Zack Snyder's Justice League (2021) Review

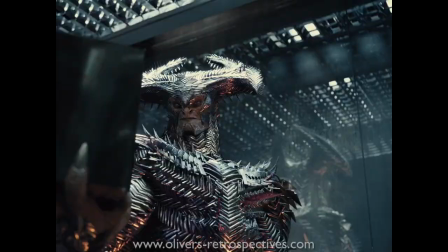4:06 Even though his body armour looks like an expensive cheese grater, he feels more of a threat to the Justice League.
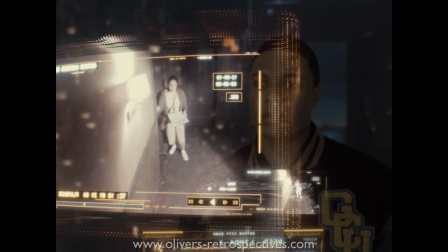4:11 What surprised me the most was the character development of The Flash and in particular Cyborg, he has become an important character to the league and integral to stopping Steppenwolf,
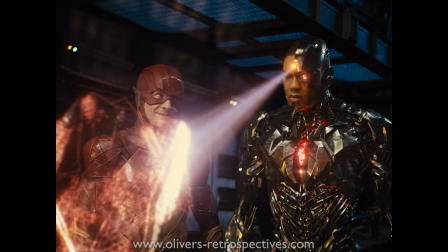4:20 he was completely thrown under the bus in the theatrical cut but here I feel he is the heart of the story,
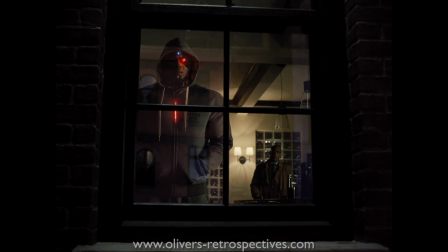4:26 Zack has never really managed to convey strong emotional themes in his films for me personally but he really nails Cyborg with his relationship with his father.
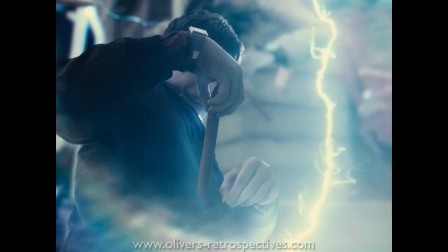4:34 The Flash has a great introduction saving a woman at the last second, though the magical moment is slightly undone while he grabs a sausage,
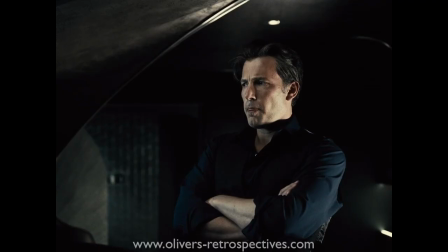4:41 to finish what you could say is the punchline to his character's setup but it worked a treat.
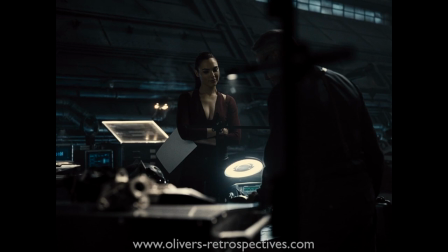4:46 I loved seeing more play between Alfred and Bruce, I really liked Jeremy Irons version of the famous butler so having extra screen time with them was a plus for me.
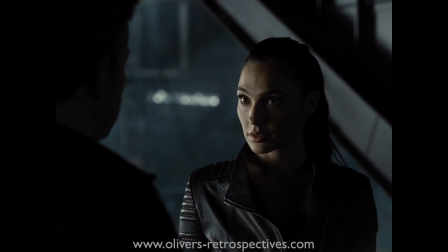4:55 Wonder Woman is there to explain what the hell is going on with the history of the mother boxes and their relationship to Darkseid and the history of Earth.
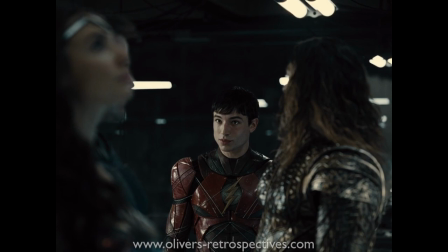5:02 The film does deploy a lot of the traditional exposition dumps sadly with many scenes featuring the famous heroes just standing around passing out information which
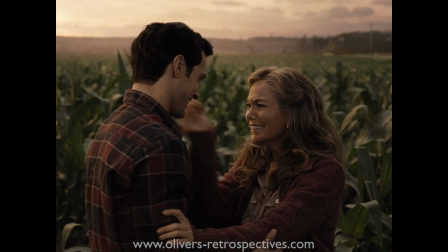5:10 isn't super exciting to watch but now we the audience are far more informed and for the most part fully invested in what will become the final battle to
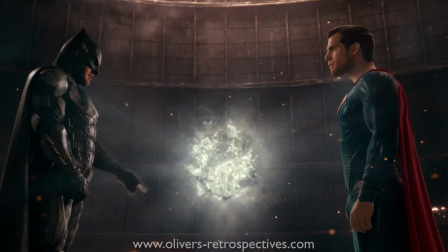5:18 save the planet earth. As a big fan of Superman he oddly gets less screen time in this version.
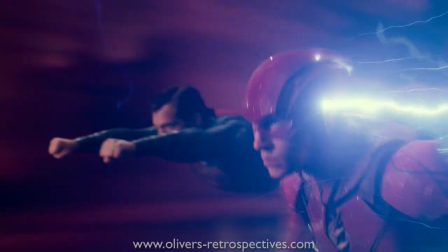5:25 Josh Whedon clearly was a fan as well and included more scenes to make Henry Cavill's interpretation of the character feel more like his comic book counterpart,
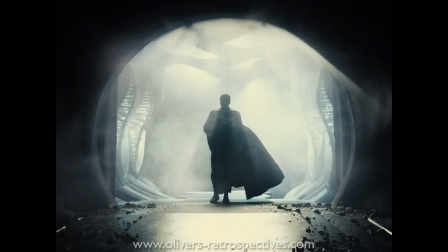5:33 smiling and just being a happy chap. In Zack's version he has less dialogue and now wears the infamous black costume to please the fans.
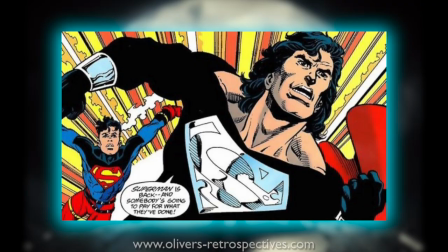5:41 I never understood peoples fascination with his black outfit, he wore it once in the comics right?
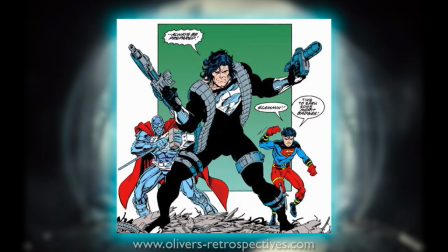5:46 He came back from the dead and wore this regeneration suit as he was still weak.
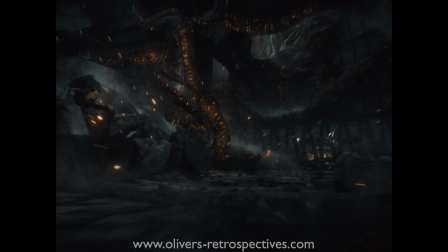5:50 That's it as far as I'm concerned, superheroes who wear dark outfits usually wear them to hide in the shadows, but that isn't Superman he doesn't need to hide.
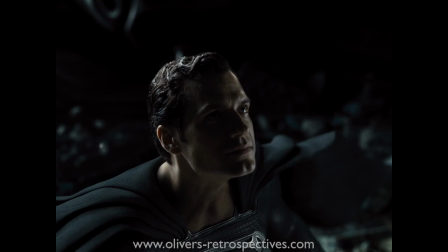5:59 When Superman comes back there is a lovely moment as we hear the voices of Jor-El and Jonathan Kent as he takes off to join the team,
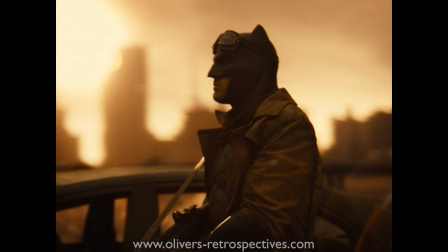6:06 it would have felt more thrilling to me personally if he was in the classic costume.
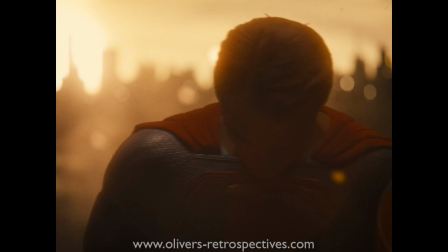6:11 With a new scene of Bruce having a nightmare of the future, we see Superman in his traditional outfit, surely if Kal-El is evil he would be in the black outfit right?
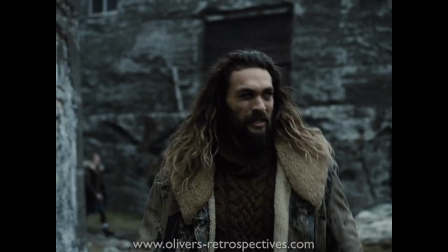6:20 Anyway small complaint which I think is justified. I think what has surprised the general public is the 4 by 3 aspect ratio or the 1-3-3-1 look,
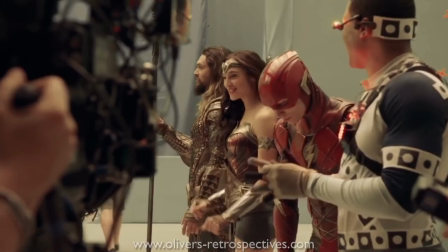6:29 I saw countless people on my facebook feed complaining what's wrong with the picture. As Zack became obsessed with the IMAX format during post production on Batman v Superman,
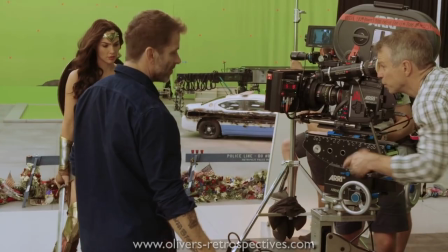6:37 he wanted Justice League to have that IMAX aspect ratio with more vertical height.
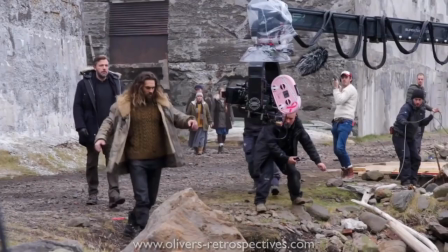6:42 With Justice League not actually being shot on IMAX cameras, he shot it on super 35mm film which allowed him to achieve the image he wanted.
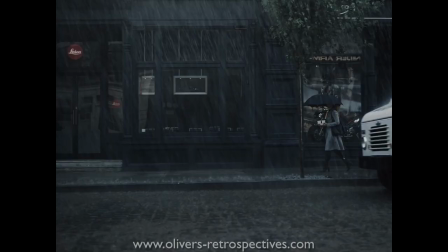6:50 At first it did honestly bug me but I got used to it pretty quickly and didn't care after
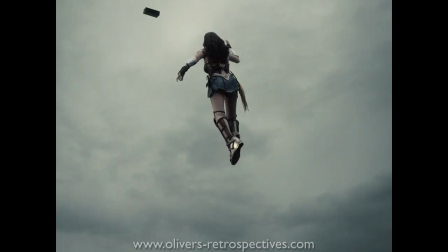6:55 a while and you could argue this 4x3 frame makes it resemble the panels of a comic book,
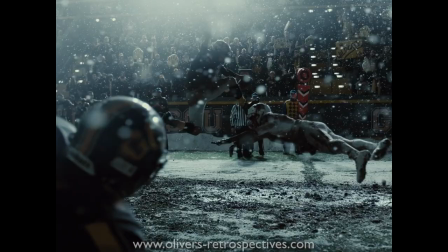7:00 Zack does have a fantastic eye to capture great visuals and the film has many moments of really impressive photography but I'm not keen on the sepia look the film goes with,
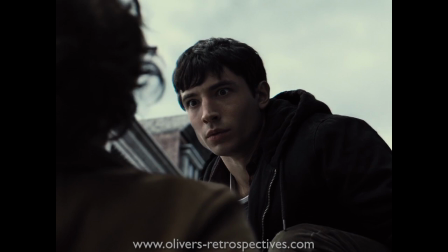7:08 it just looks a bit grey and dour in areas, feeling less like a comic book movie.
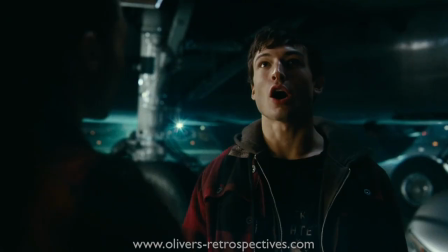7:16 The theatrical cut had Danny Elfman providing the score and he littered the movie with callbacks
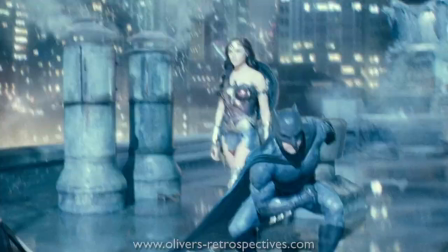7:21 to his batman theme and even John Williams superman theme which as a fan of those films,
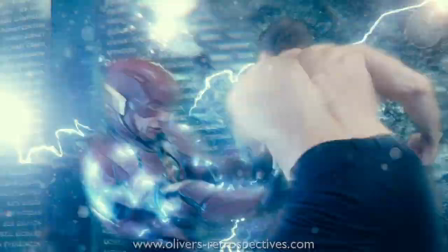7:26 it did please me,
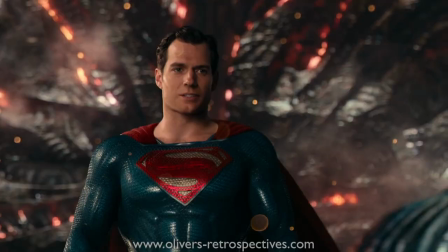7:28 but to be fair they did feel out of place, because the previous films had different themes and a totally different musical approach, so changing the music did mess with continuity. So with this new version composer Junkie XL aka Tom Hulkenberg has provided a whole new score, which is pretty good and does the job.
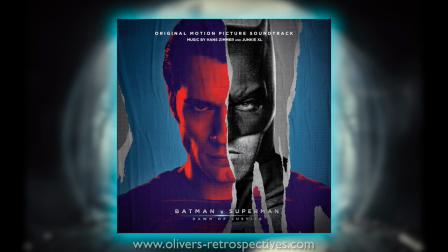7:45 There are musical cues and themes deployed that are certainly more uplifting than anything he did on Batman V Superman which I felt was a really bad score,
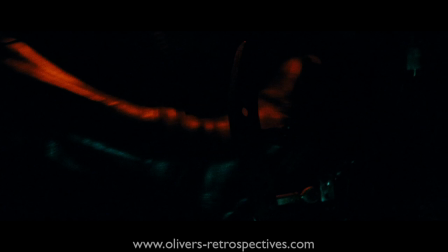7:53 loud and noisy. It was an attack on your ears.
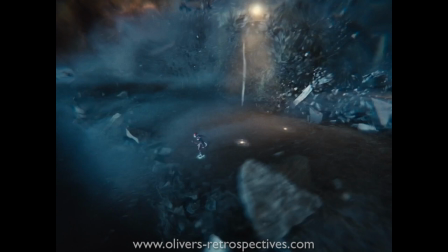7:56 This is totally refreshing and a major improvement, though some of the contemporary songs Snyder has included are very hit and miss.
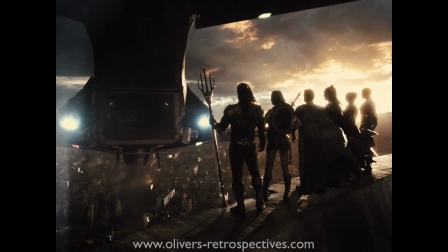8:03 The complete soundtrack to this new cut is now available on iTunes.
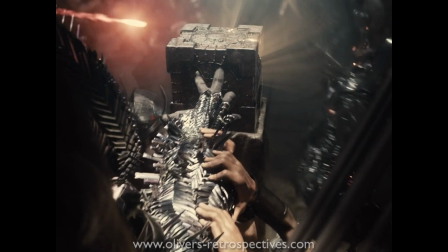8:08 There has been some complaints of the CGI and scenes that have been touched up to fit this new cut.